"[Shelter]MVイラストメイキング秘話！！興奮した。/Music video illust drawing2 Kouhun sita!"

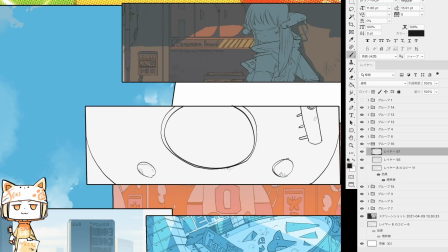7:41 ただ最終的にバタフライの蝶々のシンボルがあるじゃないですかあれを反体制派のシンボルにしようっていう風にどっかのタイミングで思ったんですね
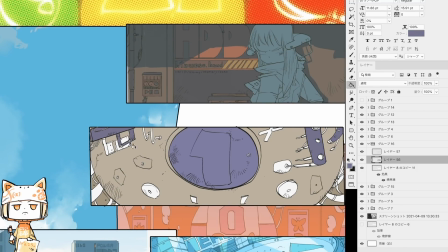7:53 だからそういう意味で言うとバタフライ側の戦力なのかなっていうことには一応事実上になるのかなという感じ
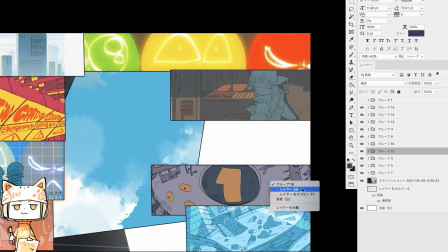8:01 このシェルターのコマこのシェルターっぽいこれシェルターっていう歌のタイトルだからシェルター書こうって思って
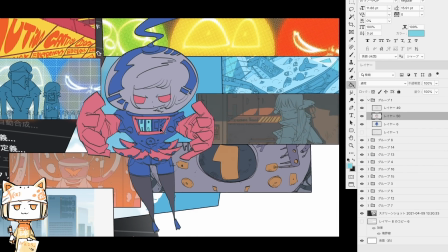8:09 完全に丸いシェルター丸いの書くのすごい楽しいんだよね
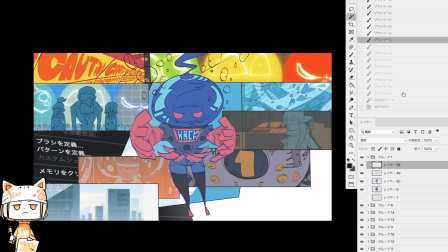8:16 すごいね構図的実はストレージのマンションの団地と同じくらい気に入ってるコマが今のコマ
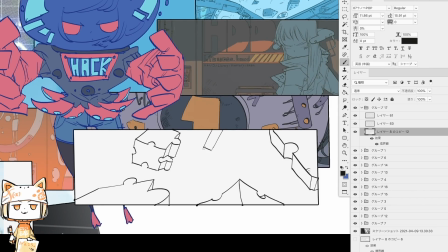8:23 ちょっともうすぐに次のコマ行くやんちょっとごめん私が早送りにはついてけてないんですけど
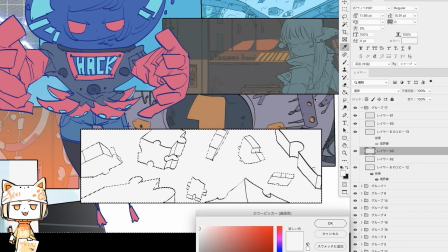8:31 このパズルのコマは比較的地味かな
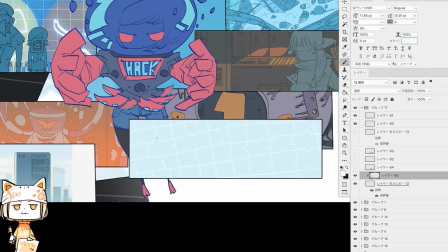8:39 今回の歌がメモリをクリアするっていうね
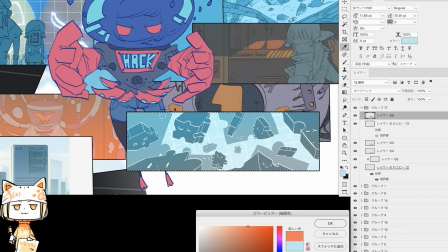8:46 そんな感じの話であるという風に事前に受け取ったんで
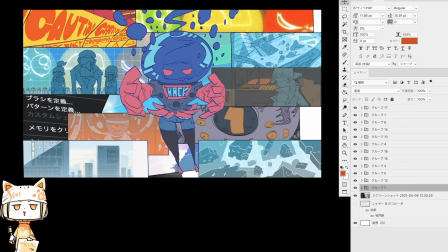8:52 あと七色の光っていう歌詞みたいなのも出てくるから
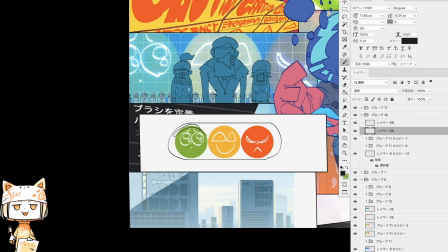8:57 じゃあ七色成分もどっか入れようと思って今試行錯誤してるわけですよねこの信号機はダサいのでボツにしましたね
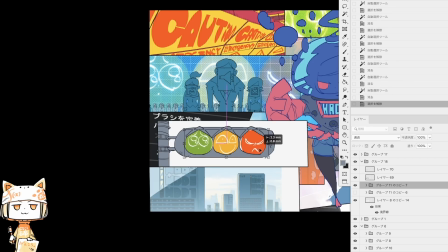9:05 もちろんアングル変えるとかいろいろあったと思うんですけどまあしっくりこなかったんでボツにしたんですねこれはね
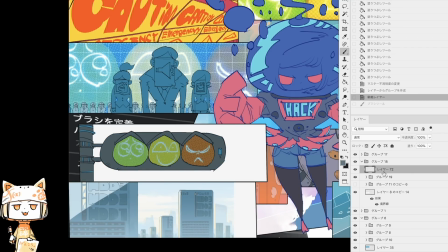9:14 そんなこんな試行錯誤は続くわけなんですけれども
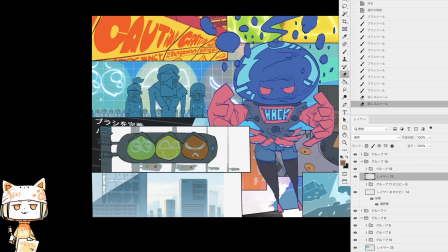9:17 今見れば悪いわけじゃないんですけどどこでもどこでも奴らに見張られてるぞみたいなニュアンスをね
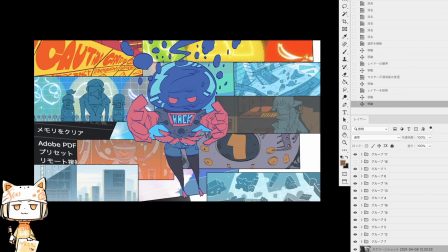9:24 どっかで出したかったと思うんですけれどまあなんかいいかっていうことになったんですね
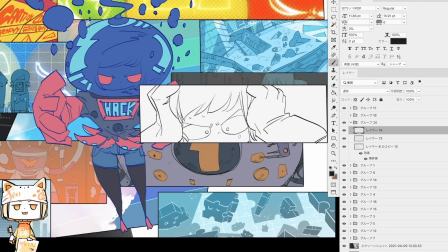9:30 でここまで来て気づいたのが人書いてないと
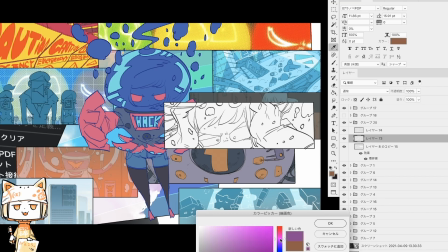9:35 人書いてないなっていうのとまあだから人の表情ですよね
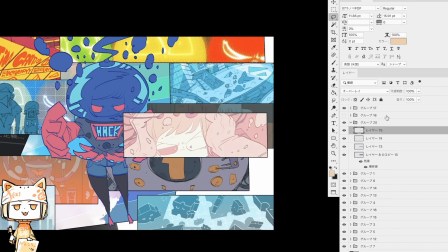9:39 感情とかそういうのをどっかで書いた方が良かろうと思ったので
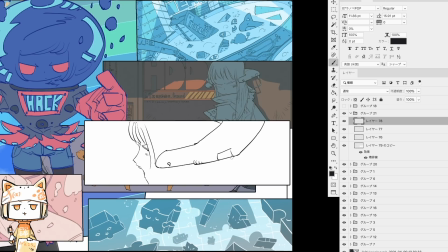9:45 人のアップがここから増え始めますでなんか主人公らしい人がなんとなくこのね
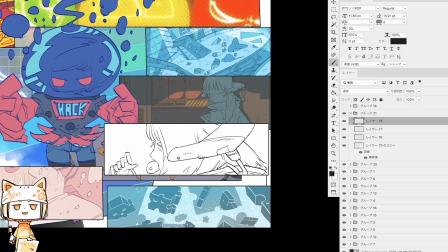9:51 主人公誰かなと思ってまだ決めてないっていうか前回は真ん中にドカンとね
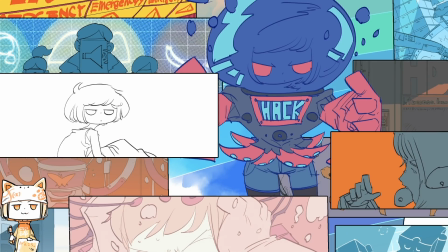9:58 手のひら革命いたので主人公らしいこの子多分何のなんかすごい能力があるとかじゃないんだけど
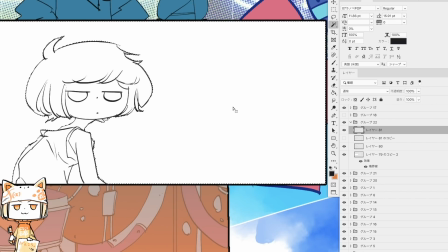10:06 なんかこう多分このバタフライっていう反対性側に
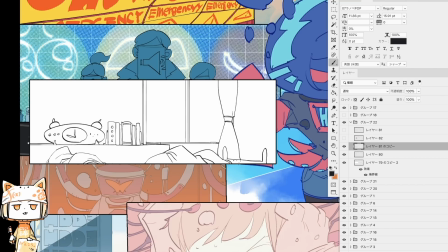10:11 この子はなんか俺らのマシンのなんかあれとシンクロ率とか
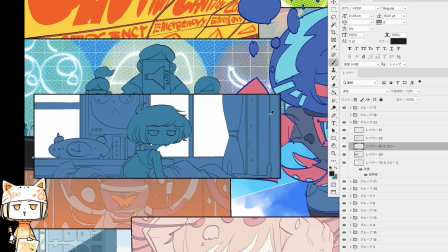10:16 神話性が高いなんか血を持ってるみたいななんかそういう体質やから
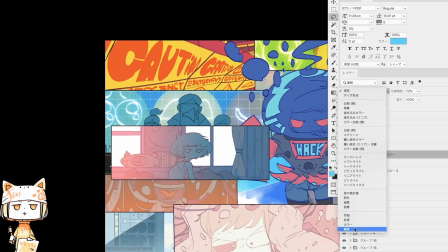10:21 俺らの味方に引け入れよみたいな感じである日突然この自分だけが呼ばれる朝が来るみたいな感じで
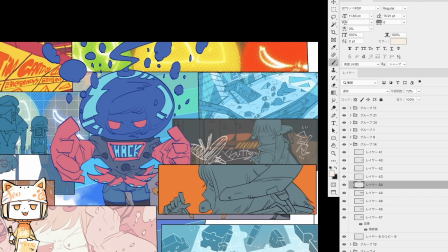10:27 ゴンゴンゴンゴンってなって最初体制側に襲われてでも体制側に襲われてなんだなんだって身に覚えのない混乱の中で
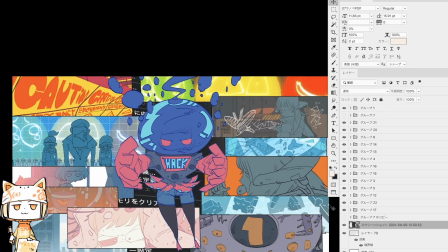10:34 多分反対制派のお姉ちゃんがバーって来て助けてやる気なみたいな感じで何が起こってるか説明してやるみたいな感じになるっていう
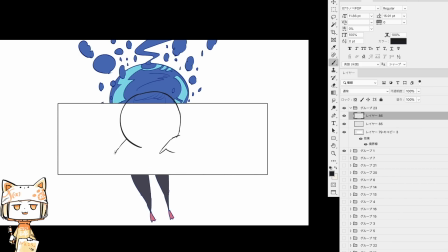10:42 多分アニメとしてちゃんと丁寧に展開しようと思ったらそういうコマも入れなきゃいけなかったんだけどちょっと今回あそこまで入れれなかったコマの都合であんまり入れなかったけどかなりね面白くなってきたからこのやり方
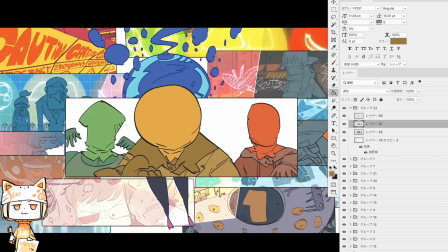10:59 次回以降ももしやるんならもっと多い気化してもっと面白い子もたくさん描きたいみたいなのがあるんですよね
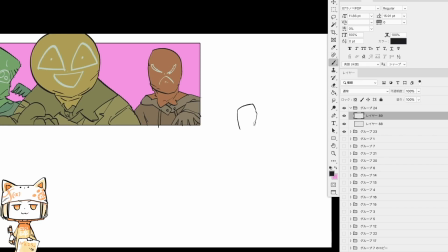11:05 ここ3人集描いたけどねこれ3人描いたけどなんかこのコマダサいなって思ったんだよね悪くはないんだけど悪くはないけど動きがないっていうかそれだったら
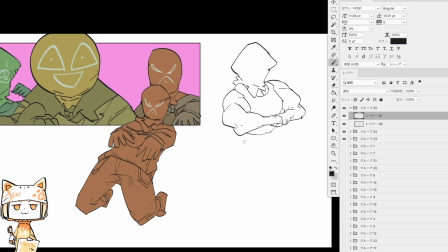11:19 一人一人ポージング決めてもっと個性立ててなんかもうちょっと前回は人がもっとたくさんいていい感じで配置してもっとわちゃわちゃと
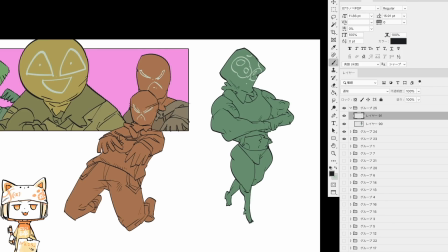11:31 賑やかな感じがしたから今回もそういうことにしようと思ったんで
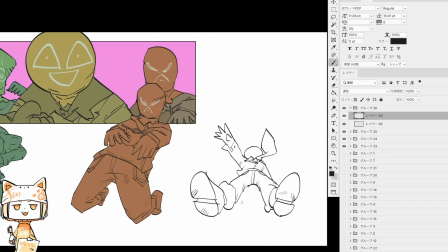11:35 この3人が一応敵役みたいな感じなのかな私は敵のつもりで
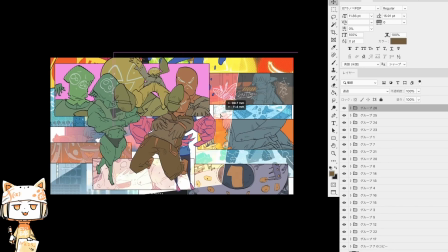11:41 書いてるんですよだってあの喜怒哀楽みたいな
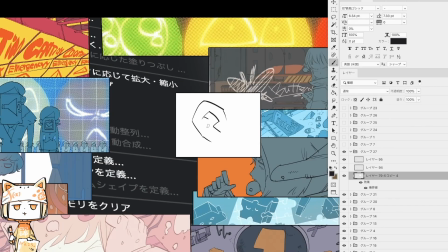11:46 歌詞の中に喜怒哀楽って確か出てたかななんか自信がなくなってきちゃった今動画だけを見て喋ってるから
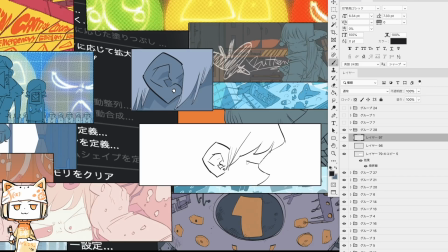11:53 記憶で喋ってるんだけどキードアイラクのキードアイみたいなみたいなこの3つが敵の体制側のシンボルだから
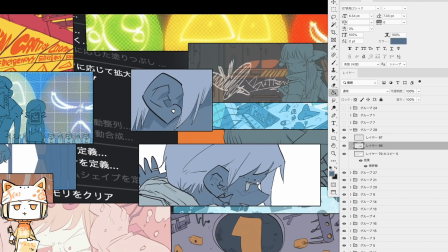12:03 その敵側かなって思いつもででこの女の子女の子もう一人怪しげで主人公が恋心いなくか
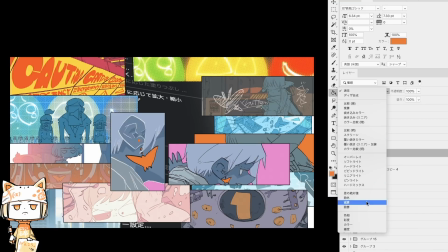12:12 憧れるか分かんないけどそういうタイプの子を書いてて耳にすごいわざとらしいんだけどバタフライ
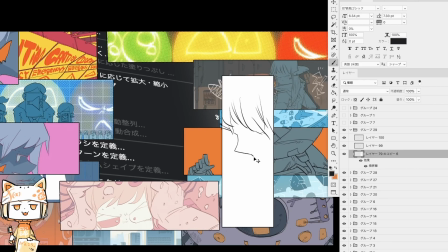12:21 象徴だからねだからわざとらしく書いたんだけど
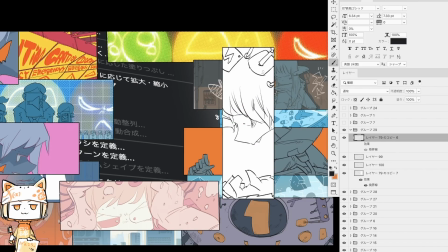12:28 この子も反体制側ということですよねそういうことなんだよね
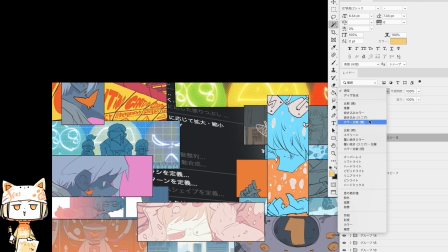12:33 多分主人公が体制側の組織に襲われる前のイベントで
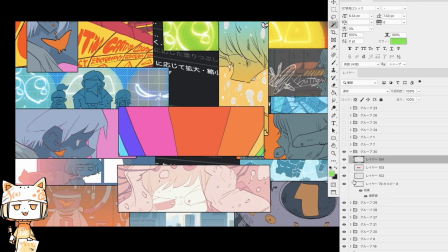12:40 街の適当なしらけたコンビニみたいなとこに行って綺麗な姉ちゃん見つけて耳のイヤリングなんとなくキランと光って
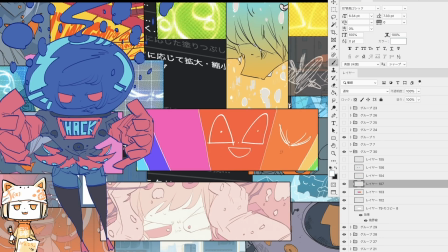12:47 なんだろうみたいなこの物語が始まる予兆みたいなのを入れたらもっと丁寧なんだけど
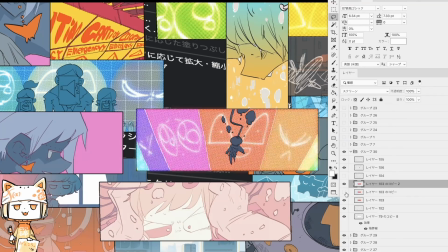12:53 あの繰り返すんですけどあのそういうことをそういう小細工をやる手もはなかったんでこういう風にあのクローズアップだけしましたっていうそういうことです
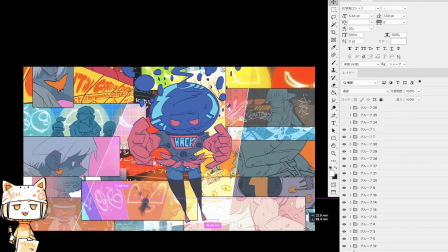13:02 であの虹色成分うまくいるねあのなんか今ダイビングしてなんか敵の画面がわーって出てるんですけど
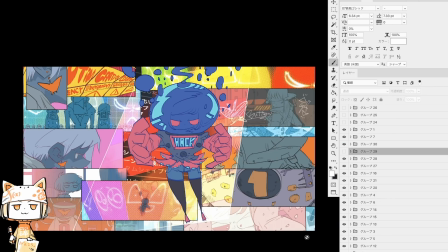13:08 あのあのコマちょっとさっきも飛ばしちゃったんだけどさあのあれがダイビングして敵のラスボスと退治みたいなところですよね
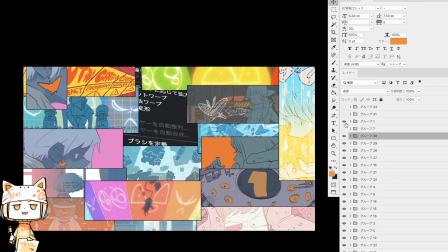13:16 あれがねあのその下のちょっと下のねあの部分がで七色のイメージってあの七色っていう言葉があの七色やっぱ使いやすいなと思ったから
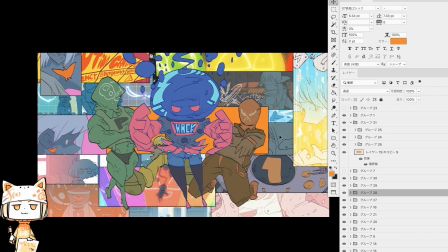13:24 あのどんどん使っていこうということになったんだよね
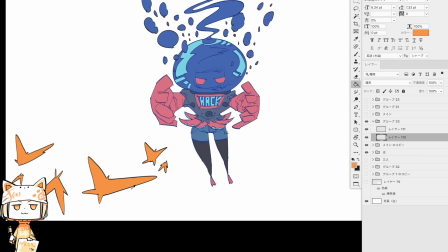13:26 でここまで書いてあのまあ敵が3人いるいて主人公真ん中ドンみたいな感じ
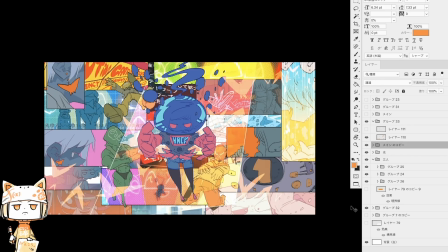13:34 この真ん中のだからこのしぽって被ってるのはあの左下の下から2番目にあの朝起きのぞって起きたみたいな
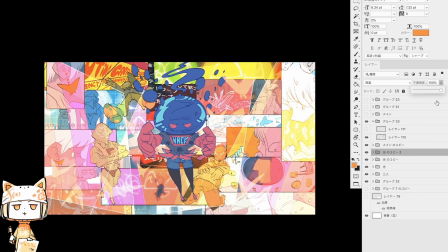13:42 一応動物人物のドイツ人物のつもりで書いてたり
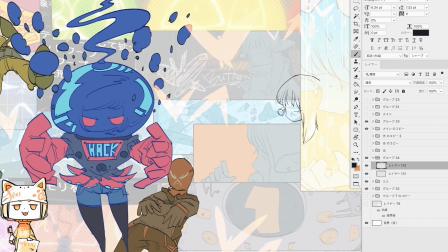13:46 するんだけどその辺は解釈これ見た人が
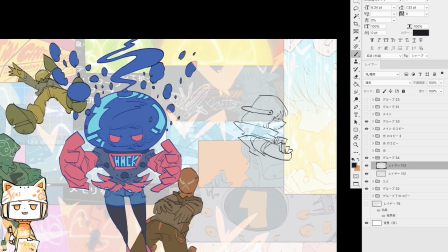13:55 私はそういうつもりで書いたけどこれのMV見たりイラスト見た人が
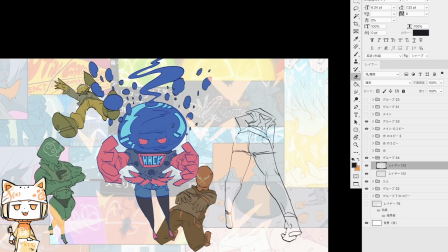14:00 これってこういうことかなっていろいろ想像してくれても
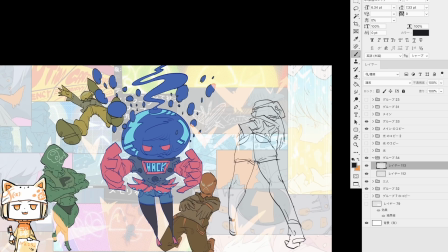14:05 いろいろ解釈してくれてもいいかなって勝手に一応思ってたりはするんですよ
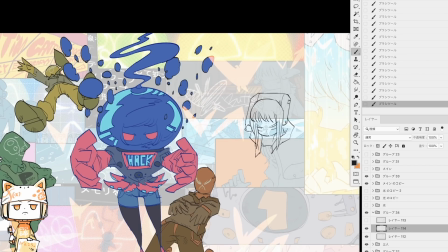14:10 正解があるようでないような感じだし一応そんな風に思ってます
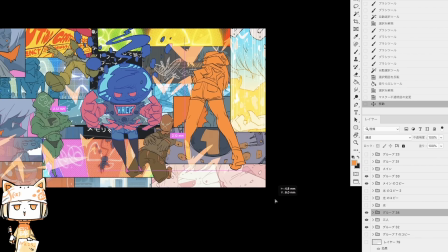14:17 色合いを試しながら一応人を増やしてますよね
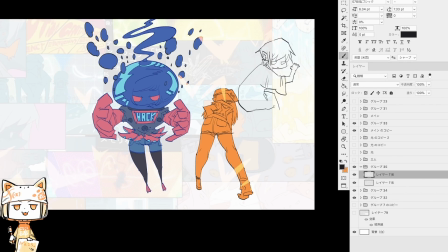14:21 今までのコマでバラバラに描いた子をもう一回改めて頭からつま先までデザインして
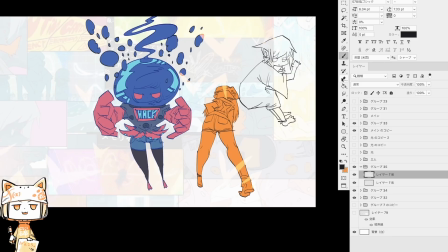14:28 その配置どうしようかなみたいな感じでやってるわけですね
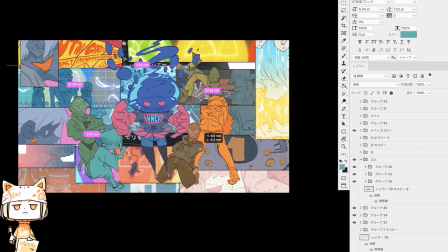14:33 一応人物の色もあの石頭気力精卵子ですよね
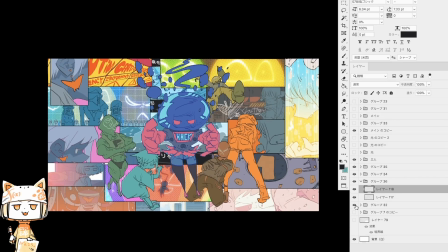14:41 だから七色ですよねだからそれでなんとなく傾向を持たせていいかなと思ってて
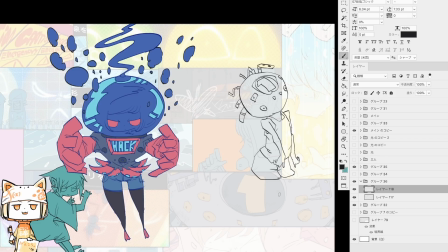14:47 でこの子はなんかシェルターのシェルター被りましたみたいな
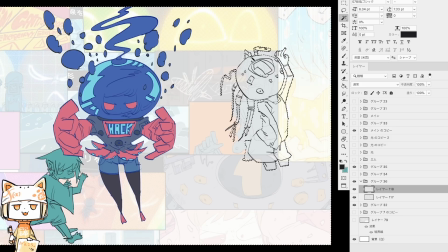14:53 なんかなんやねんこいつって思うけどあのなんかこのシェルターあれ被らせて
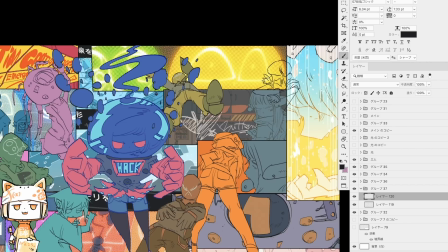14:58 そのなんか主人公のねなんかこのハッキングツールへの耐性をチェックするみたいな
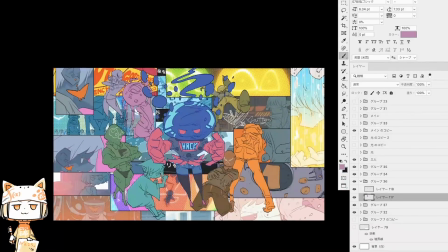15:03 なんかそういうギャグパートなのかなんかよくわかんない主人公が試されるコマの一つかなみたいな
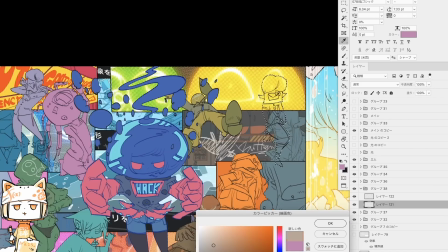15:08 だからあれも一応主人公の慣れ果てじゃないけどなんかその1なんかワンシーンみたいなつもりで描いたけど
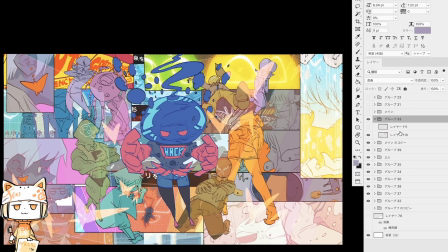15:14 別人でも面白いっていうか反対性側のマッドサイエンティストみたいな感じで顔が見えなくって
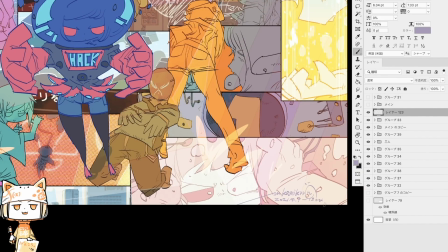15:21 なんかいつも怪しい研究してるみたいなそういう立ち位置でももちろん構わないという
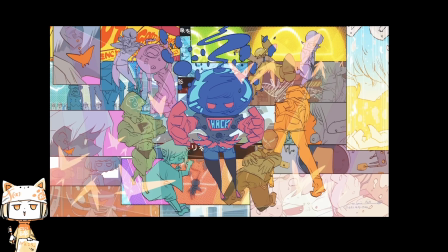15:26 そんな感じですよね一応この絵をこれが一応完成形
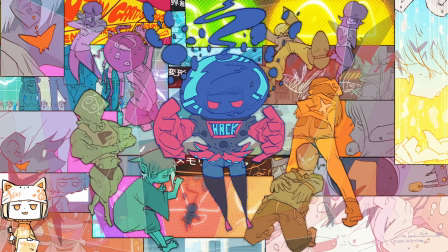15:31 一応ね全体の7、8割のこの構図が決まるまでは3日くらいでやったのかな